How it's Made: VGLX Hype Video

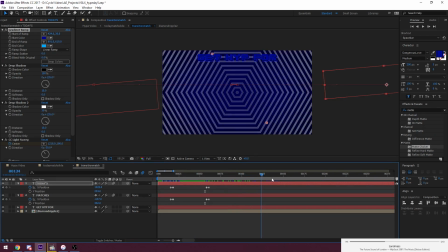Yeah.
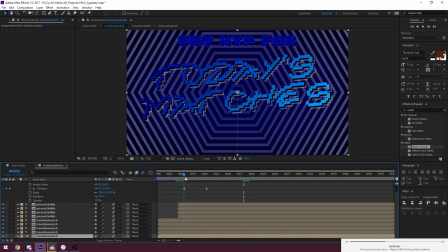So then to go into the next slide, it's the same effect as we've seen in the beginning.
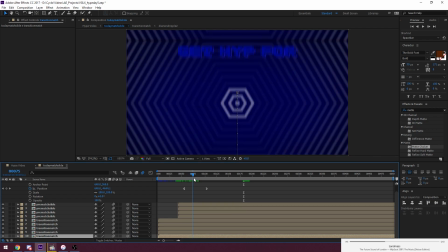Just again, multiple of the same slide.
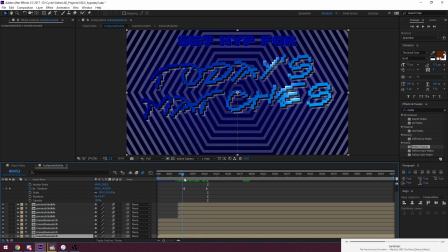Here it's a little bit interesting though, but just because I've got it set to slow down when it changes. So if I can kind of show, for example, one of each.
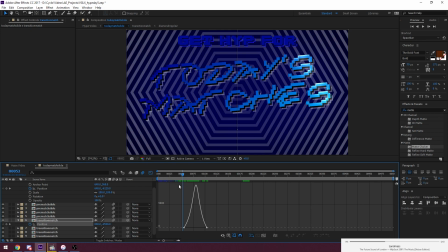Yeah, if I take this, so again, this is I've got them set up. So this starts here, then accelerates,
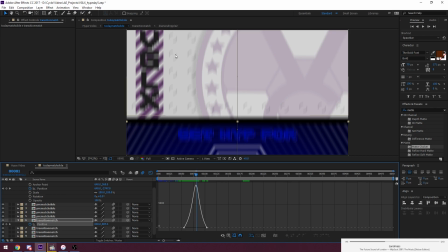and then here reaches a point where the new slide is coming in, and I want everything to slow down.
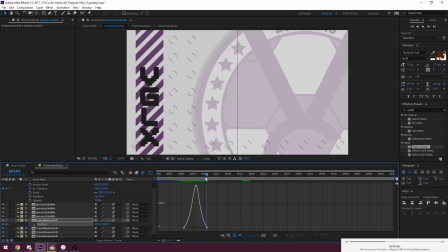And slows down. If I show it in real time, you'll be able to see it better, I think.
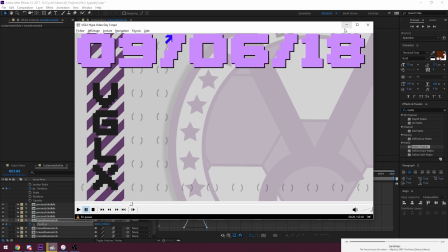Yeah. I could have done it a bit smoother if I knew what I was doing, but again, this was
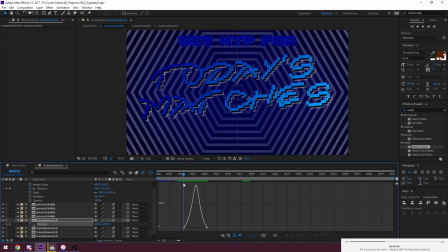pretty early stuff when I just started working with After Effects, so I didn't know my way around everything yet.
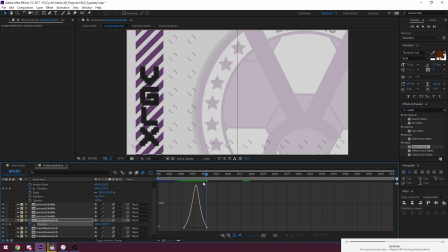But it still achieves a pretty good effect. I like it. So it fades into this slide, which I'll talk about in greater detail.
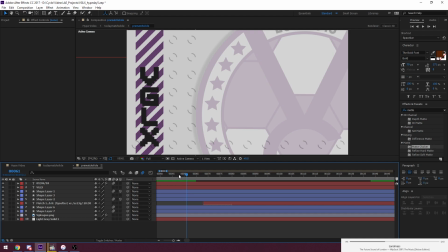We'll get out of the graph editor and pre-match slide. So this has a bunch of stuff just occurring at once.
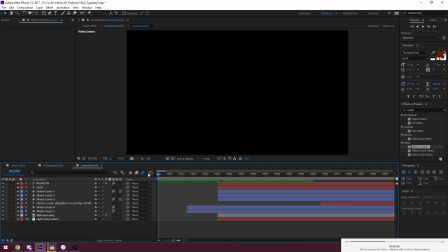You see, it's a pretty short slide, so I think I can render it all in one go.
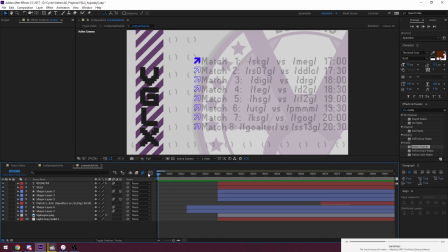It's gonna struggle a bit, but it's fine. All right. If I play it from the moment that it's on screen. Yeah, there we go. So this is where it's on screen. This is all the stuff that happens while it's on screen.
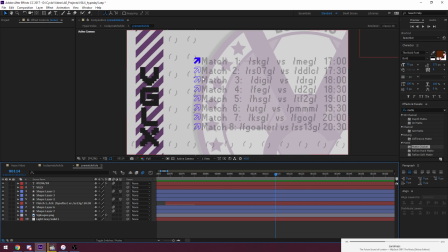Go. So there's a lot to take in. The first thing, talk about the background first, because that's I'll just move in from background to foreground. This is just a solid, so it's just a gray background. If I turn it off, it becomes black.
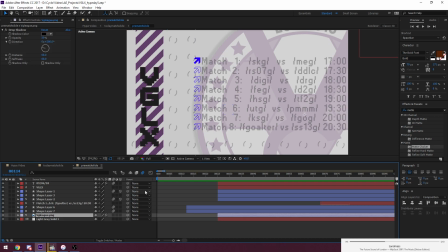Nothing weird here. This is just a VGLX logo. Again, if I turn it off, there you go. It's just if I turn it off, this screen suddenly looks very dull. So I just have it on again. I have it pretty big to cover as much space as possible. These are different.
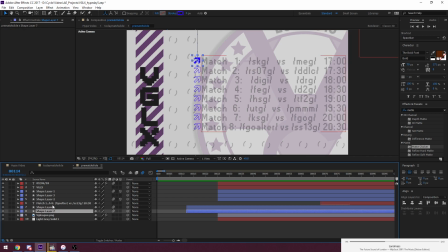The arrows I'll talk about a bit later. Let's see. These oops. I think these are the So these two shape layer 1 and 2. Actually, I should probably put it there.
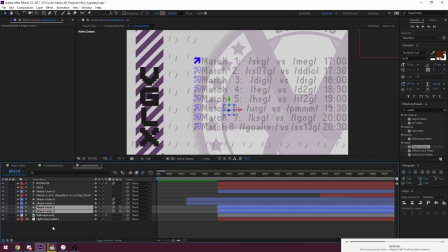I've got this set up kind of poorly. They should be around here, but it doesn't really matter. Again, stuff that you don't really notice once you watch the video. But now that I look at it, I'm like, wow, I was very sloppy when I did this.
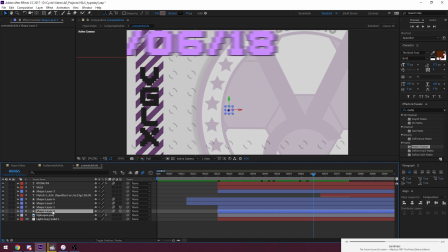But again, these two are the quarter circles, and they just do their thing. Again, they're just there's a bunch of repeaters going, and then they have their usual little rotation. They do their own thing.
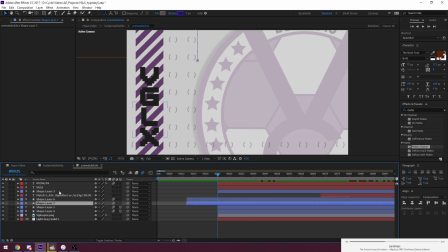Now, what else do we got? This I'll talk about later. Yeah, I've got this layer right here. This is kind of interesting. This is another instance of a repeater. It's a pretty interesting one. I gotta say, I got pretty creative there. So I'm using a bunch of stuff here.
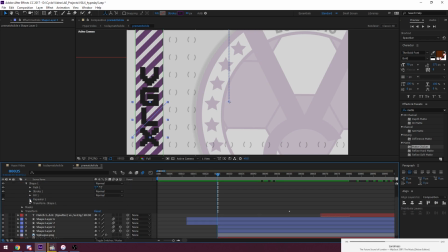The first thing I'm using is I've got a shape that uses a repeater, so if I turn it off, you can see it's a single stroke. So what I've essentially got is just a single stroke that goes in a diagonal direction.